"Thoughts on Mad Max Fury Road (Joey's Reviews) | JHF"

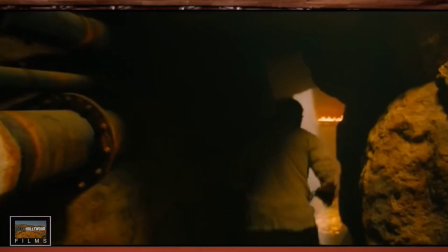(4:31)
Also, when they cut to the flashback of his daughter getting killed, it's shot in such a jarring way that it's almost comical.
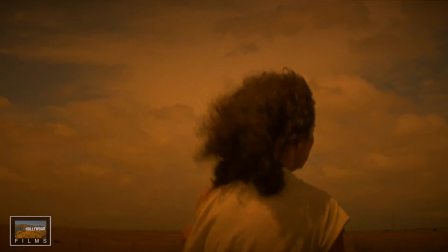(4:37)
I recall hearing someone laugh in the theater when it happened. I couldn't help but think, why didn't they just use footage from the first film?
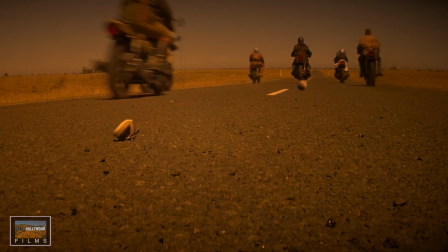(4:44)
I feel like that would have been much more shocking than what they displayed instead. It was really weird because the daughter was at eye level with the camera, but the cars were viewed from underneath.
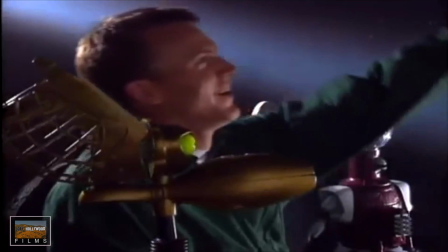(4:53)
The perspective is all whacked, and I don't blame that guy for laughing. Just recently, George Miller stated in an interview that the Mad Max films are individual movies with little connections to the other installments.
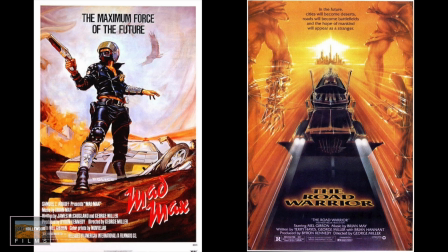(5:04)
I can see that with the third movie, and as well with this one, but not with the first two. I feel like they have a strong bond between them. This is my own personal opinion, and not based on any kind of fact, but it really seems like George Miller was trying to cover up for continuity errors. And something I was disappointed by,
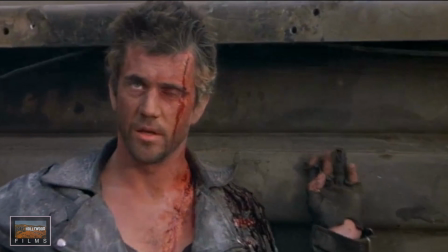(5:20)
it's kind of a personal pet peeve when it comes to action movies.
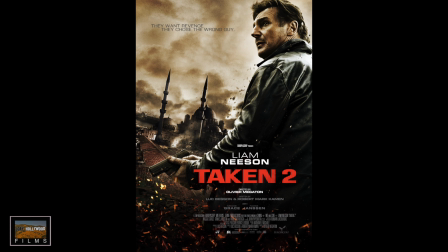(5:23)
There's a recent trend with action movies that the hero is invincible, almost like a superhero.
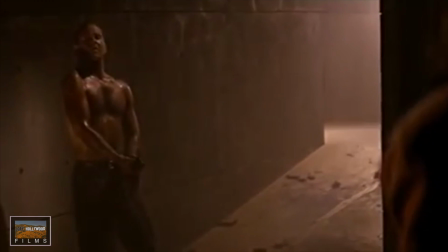(5:29)
Some of the best examples I can think of is John McClane from the Die Hard series.
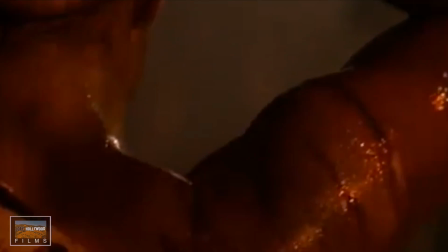(5:34)
In the first film, his character goes through a journey, and you can see it on his body as he is physically beaten down by the end of the film.
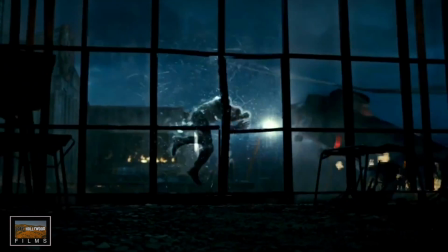(5:42)
And then we get to Die Hard 5, and he's a superhero that can't get hurt. Same thing happened with Indiana Jones.
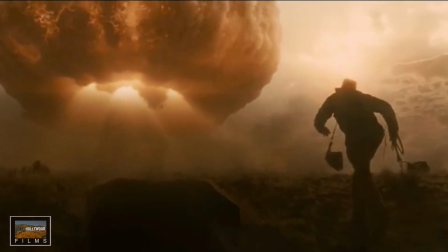(5:48)
As the movies went on, he became more and more invincible. And that really takes me out of the movie. And I feel like something's lost when you do that to your action hero.
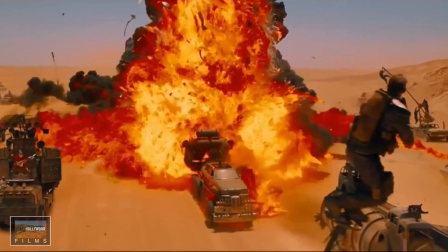(5:56)
It makes them feel less human. Max is an invincible superhero, and it's partly why I loved Furiosa so much in this movie.
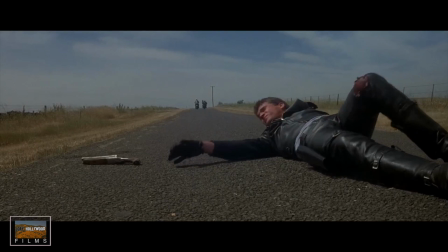(6:04)
The journey she goes through in this film does not leave her untouched.
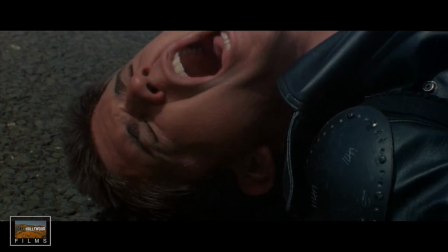(6:09)
She is physically beaten, and it's realistic,
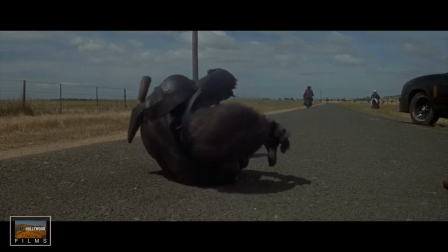(6:12)
and it helped me get more involved in her character, to root for her, to hope that she succeeds.
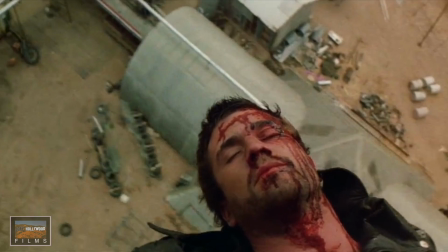(6:18)
I also thought it was a nice touch that her wounds resembled the wounds of Max's in the second film.
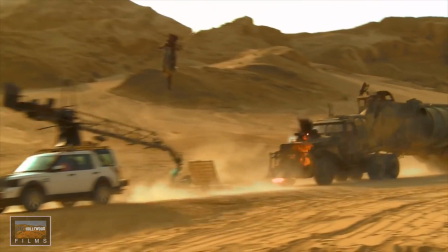(6:23)
And lastly, I want to talk about the car stunts.
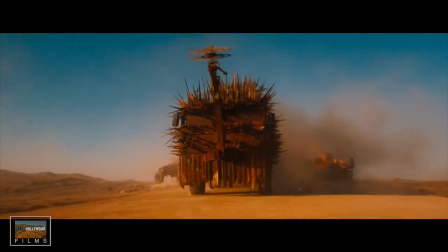(6:25)
If you know anything about this franchise, you know that they're usually the centerpiece of these movies, with the plots being a device that leads you from one action sequence to the next.
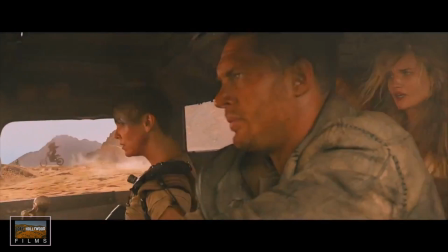(6:33)
And that's all fine and dandy. However, the oversaturation of the coloring made the stunts look less impressive, and blended them too much with the CGI linking them together.
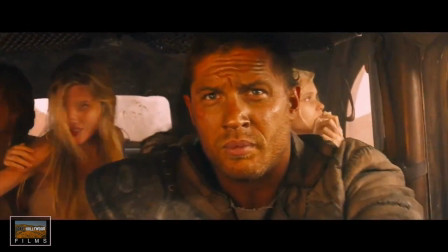(6:41)
Upon this first viewing, I didn't realize how many practical stunts were in this movie.
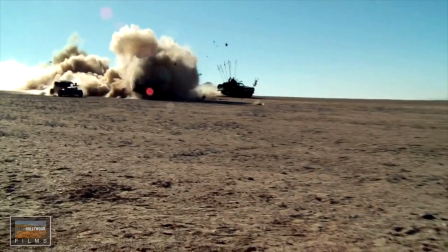(6:45)
And looking back at some of the B-roll, I am impressed with how many practical effects was actually used in the making of this film.
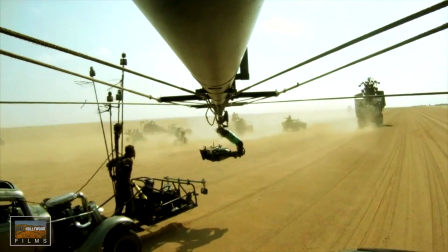(6:52)
I want to say it's a good 70% that are all practically done. And upon my second viewing, I suspect I'll be blown away by them.
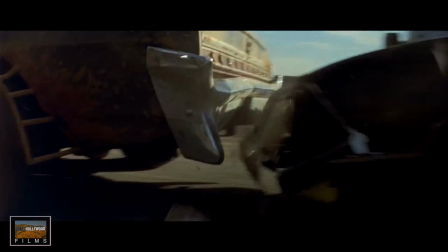(6:59)
I've always felt the raw look of the first two movies, and even the third, made the violence seem more real.
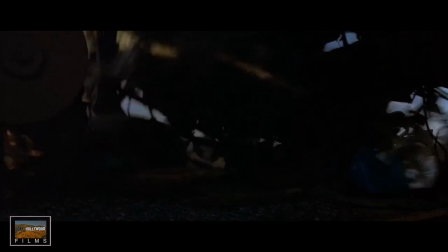(7:05)
And the raw look helped me get more immersed in the world.
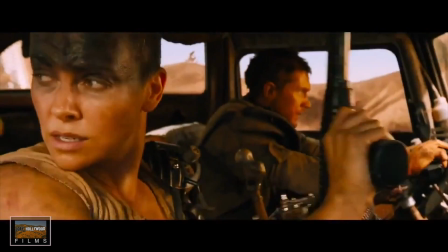(7:07)
Whereas this film, seeing the reddish tones and seeing light interact unnaturally were just constant reminders I was watching a movie.
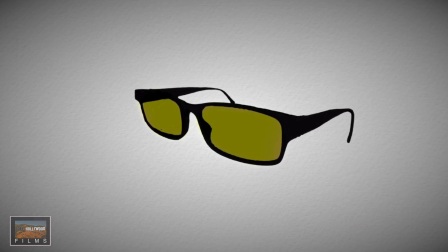(7:14)
Well, please forgive me for being so nitpicky. I honestly really loved this movie.
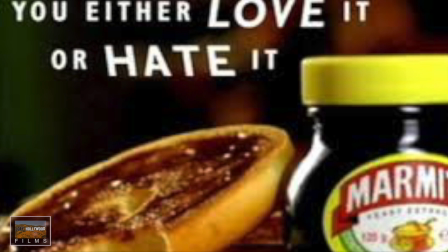(7:20)
I know this is not a common opinion on the internet, but I think it's perfectly fine to take issues with movies you enjoy.
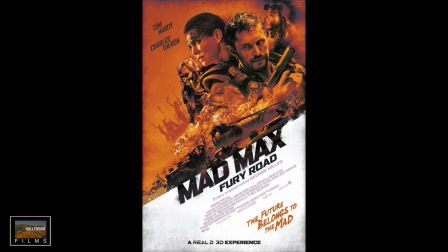(7:26)
I loved this movie, but that doesn't mean it's a perfect film. I liked it a lot, and I can't wait to watch it again on Blu-ray.
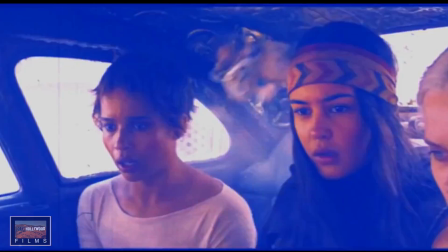(7:32)
In conclusion, I'd say that this was a great standalone action film, a serviceable sequel, and a poor reboot.
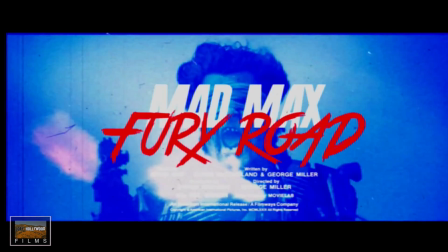(7:38)
But still a lot of fun, and I'd highly recommend you check it out. I'm Joey Hollywood, and these were my thoughts on Mad Max Fury Road.